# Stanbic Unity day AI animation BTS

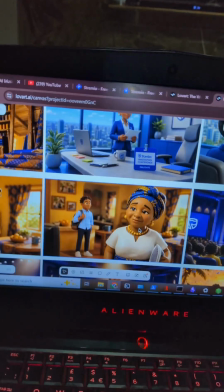[4:09]
So we need to show that moment of pride.
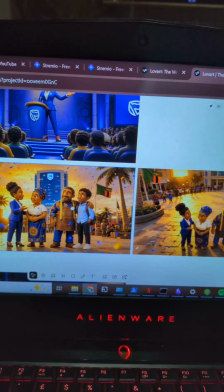[4:11]
And obviously the big shot at the end where we have all of them together, and initially I wanted the crane to come down,
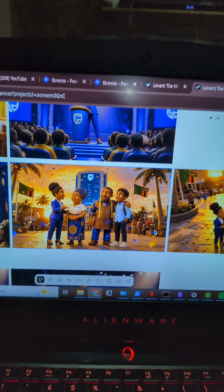[4:20]
but then I realized that the crane going up to show the sky had a much better effect.
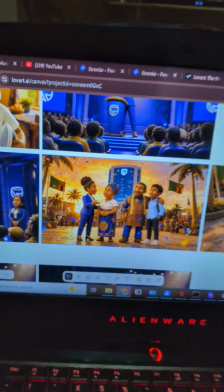[4:26]
And after this, with this now, which is why I also love, this is not sponsored, Love Art.
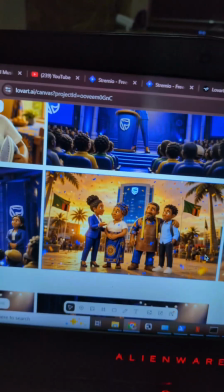[4:33]
Love Art is amazing because all of this is happening on the same board.
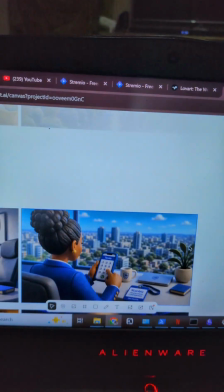[4:38]
So everything that's happening here is all happening on the same place. So I did my character design, my location design, all here.
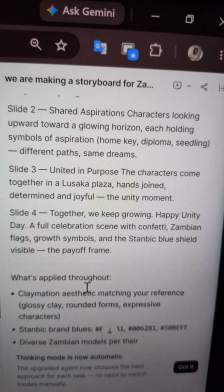[4:45]
So because it's agentic AI over here, it means it keeps track of everything that I'm doing on this side.
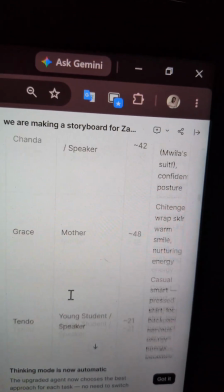[4:53]
So we build a whole script together while we were doing all of this stuff, we built the script,
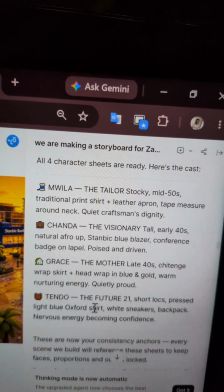[4:59]
defined the camera movements, defined everything that we want to have done exactly how we want it done.
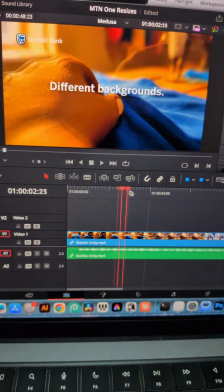[5:06]
From there, it was a matter of editing the clips together, making sure that they all come together to make a coherent story.
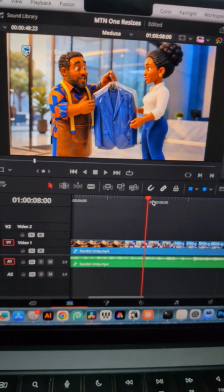[5:15]
I ended up adding a few extra scenes like this one here because in my initial storyboard,
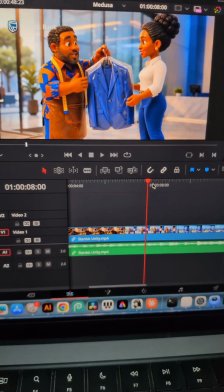[5:22]
I found that there was no scene connecting Muila and Chanda.
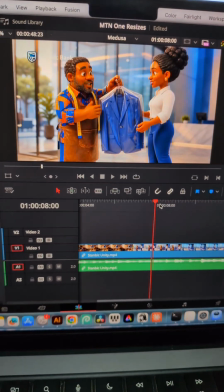[5:27]
And then there was another scene where I had to include just to keep that continuity going.
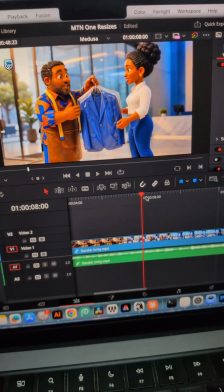[5:31]
But once that was done, all I needed to do was record the voiceover, which was me. I used 11 Labs to change my voice into a much more acceptable voiceover radio voice for it, and then did the lines, read them out, and pieced them all together in the video, and that is how the video was done.